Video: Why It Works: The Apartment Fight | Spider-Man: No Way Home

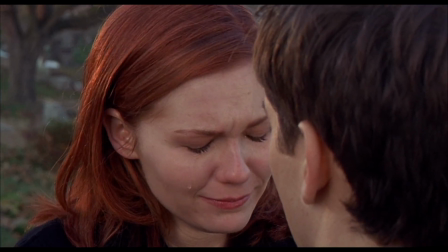506s
And this goes back to my thoughts on what makes a good Spider-Man story. It's all about that internal conflict.
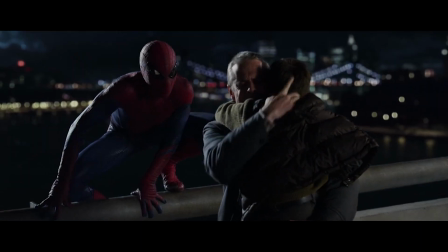512s
Should I choose what benefits me, or should I allow myself to care about others at the risk of letting go of what I want?
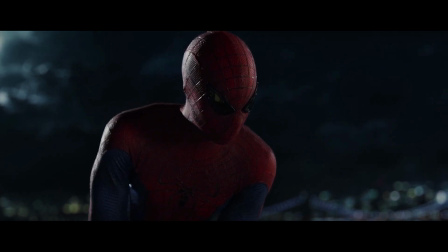518s
And in one sentence, the Goblin wraps up what the whole movie's about.
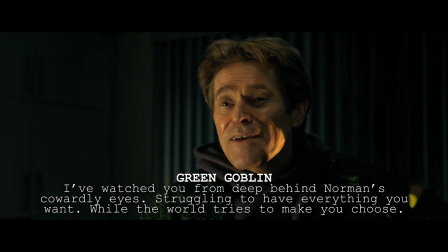522s I've watched you struggling to have everything you want while the world tries to make you choose.
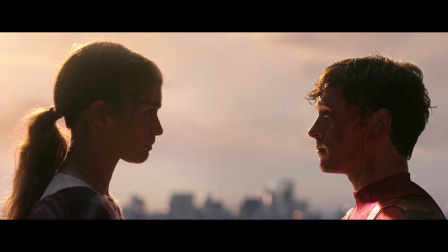532s
Peter has to come to terms with the fact that being Spider-Man means losing the things you care about sometimes.
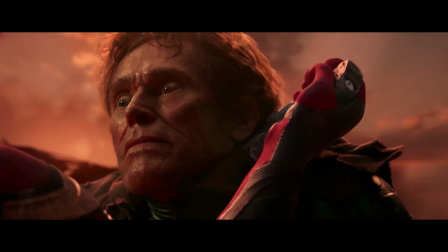537s
It means risking your own life to save the lives of others. He can't have everything he wants, that's not how it works.
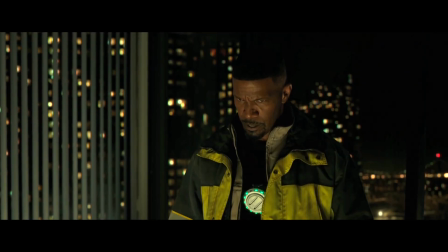544s
And as all of this is happening, we're at the very end. it's time for action.
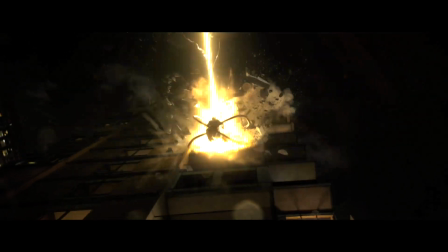551s May, run.
Sandman escapes, Lizard escapes, Electro blasts Dr. Octopus out of the building, and Peter clashes with the Goblin as May tries to flee the building.
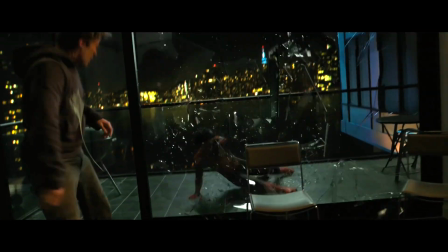560s
Spider-Man vs. the Green Goblin here is very raw and brutal. Like, it doesn't cut away or anything when punches hit, is what I mean.
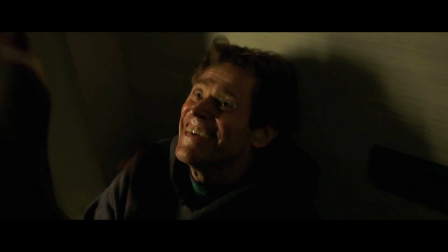567s
It's not filmed in a very heightened way, which would have been cool, but I appreciate the down-to-earth feel of it.
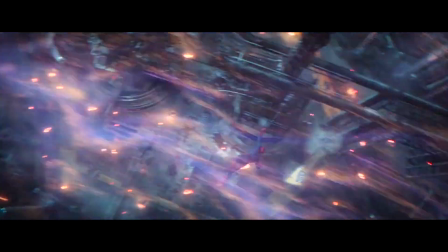572s
There isn't much slow-mo or crazy visual effects where Spider-Man's swinging around everywhere, a lot of this fight is practical, and you can tell.
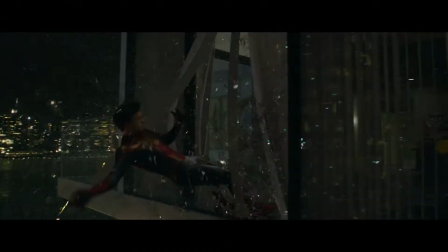580s
And stunt dudes practiced it. Tom Holland really got on wires and wall bounced towards Dafoe in this scene.
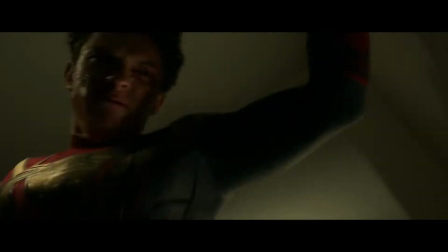585s
And by having someone actually do this in person, the scene feels that much more real and tangible.
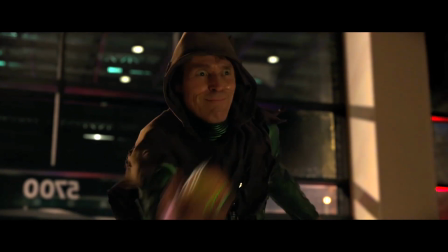589s
Dafoe kills it in this movie, by the way, and in general, the utilization of all these phenomenal actors is perfect.
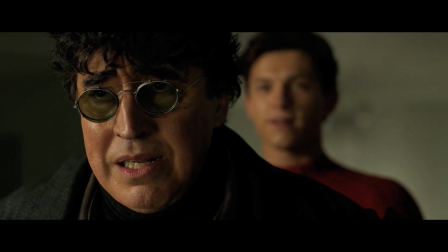595s
So many scenes play to their strengths, both Mileena and Dafoe get to show off their human and their villain side, and that's always awesome. How great would it be to see Alfred Mileena again? and Willem Dafoe and get to see Willem Dafoe without the mask to be able to bring them all together and to like find a way to finish their storylines maybe in a different way.
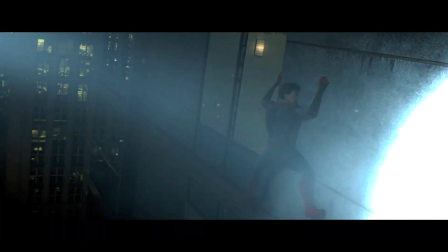613s
I'm getting off track anyways. Peter webs a window to shatter it open which is one of the sickest things ever. The helicopter becomes ever more present and Peter looks down to see J. Jonah Jameson.
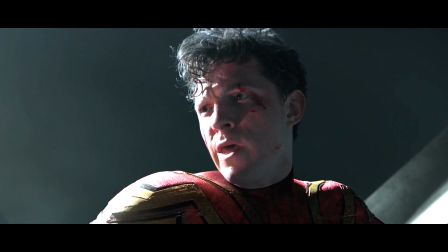622s
One of the best things about this is that it's Tom. Because he's unmasked they can't use a CG model like in Homecoming where he's climbing the Washington Monument
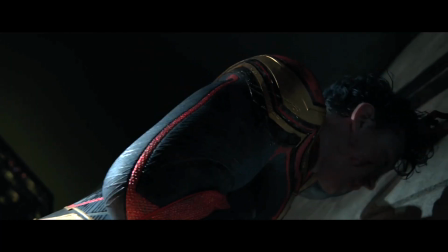630s
for this close-up and so the scene feels so much more real as we see a person clearly on the wall.
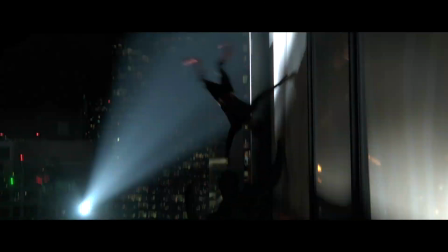636s
It's simple stuff like that that's nice to see, you know? But Ruh-Ruh, the lizard, pops up, grabbing Peter and slamming him back into the apartment.
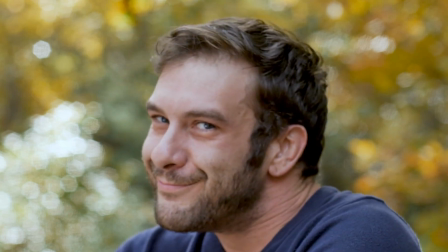642s
He can't escape this. This leads to one of the craziest things I've ever seen in a Spider-Man movie, which is funny because it's so simple.
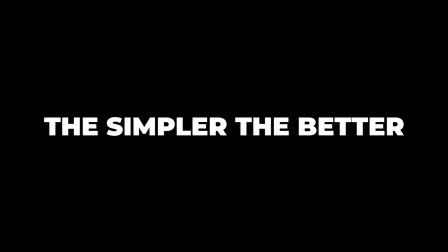649s
Sometimes the simpler the better.
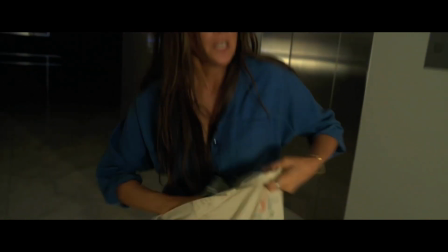655s
And we crash into the lobby. Aunt May is there, and we reach the conclusion of the apartment scene.
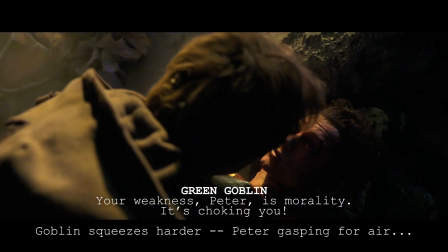662s weakness, Peter, is morality. It's choking you.
Here, Aunt May stabs the goblin with the serum, but it doesn't work.
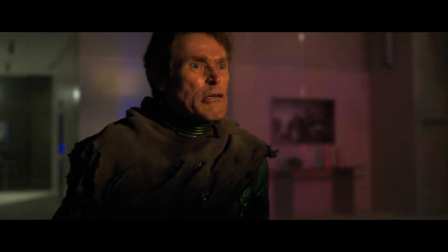670s
I assume it's either really difficult to create, or the goblin tampered with it so it wouldn't be effective. Either way, Peter and May are kind of screwed.
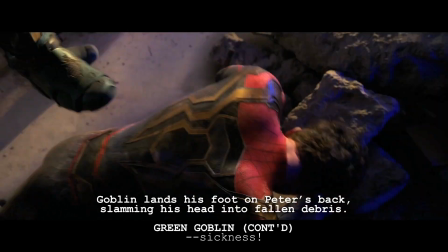677s He got it from you, that pathetic sickness.
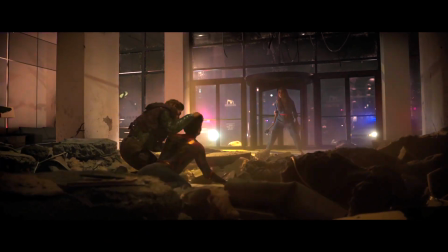681s
So the goblin here is doubling down on his belief that using your powers to do things that benefit others is weak,
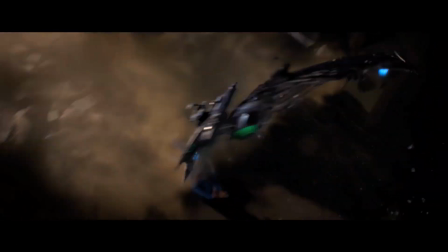687s
and as we all know, decides to teach Peter a lesson by killing May. Also, it's great to see explosions turn green here.
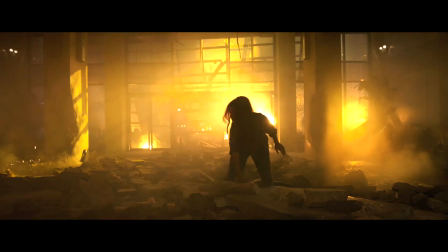694s
That's always fun. Both are wounded in this scene, but May's wounds are fatal. It seems she doesn't even realize she's dying, being in shock.
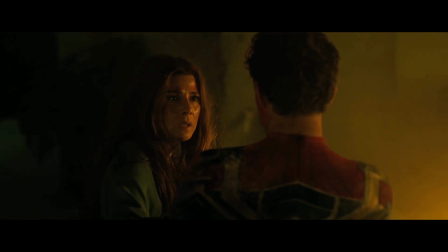702s
And before she collapses, she tells Peter to the words he needs to hear the most. Words I'm assuming this version of Peter Parker has never heard before.
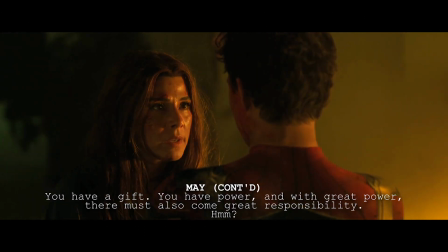711s And with great power, there must also come great responsibility.
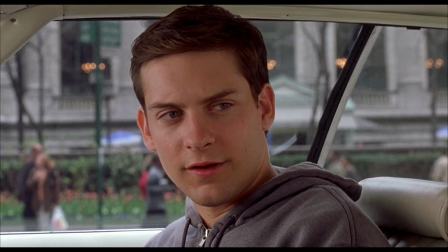716s
There's no music swelling, it's a serious line told in a serious scene, same as every other previous interpretation of the line.
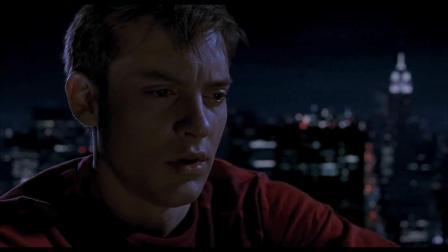724s
It's not necessarily beautiful or heartwarming, it's just a brutally honest line, a burden that Peter carries the rest of his life.
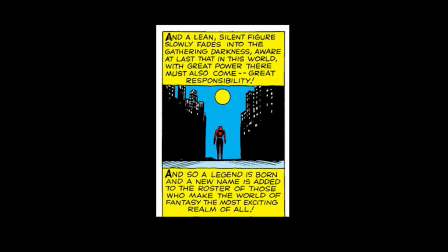732s
In Spider-Man's first appearance, it's a saying Peter recognizes for himself immediately after his realization that his inaction led to Uncle Ben's death.
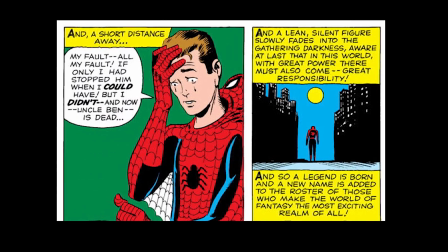740s
That's how the issue ends.
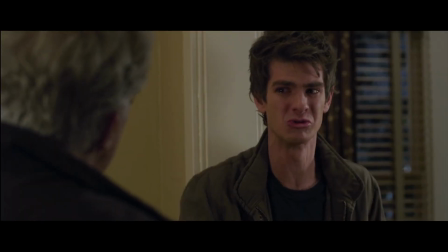741s
Modern interpretations of the line have used Uncle Ben as the one to tell Peter this, and it just so happens that in this version of Spider-Man, it's May who tells Peter.
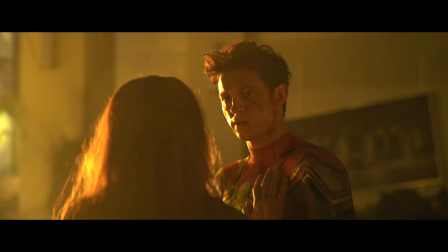750s
An interesting way to resolve the issue, some would say, character trait that the MCU Spider-Man movies had.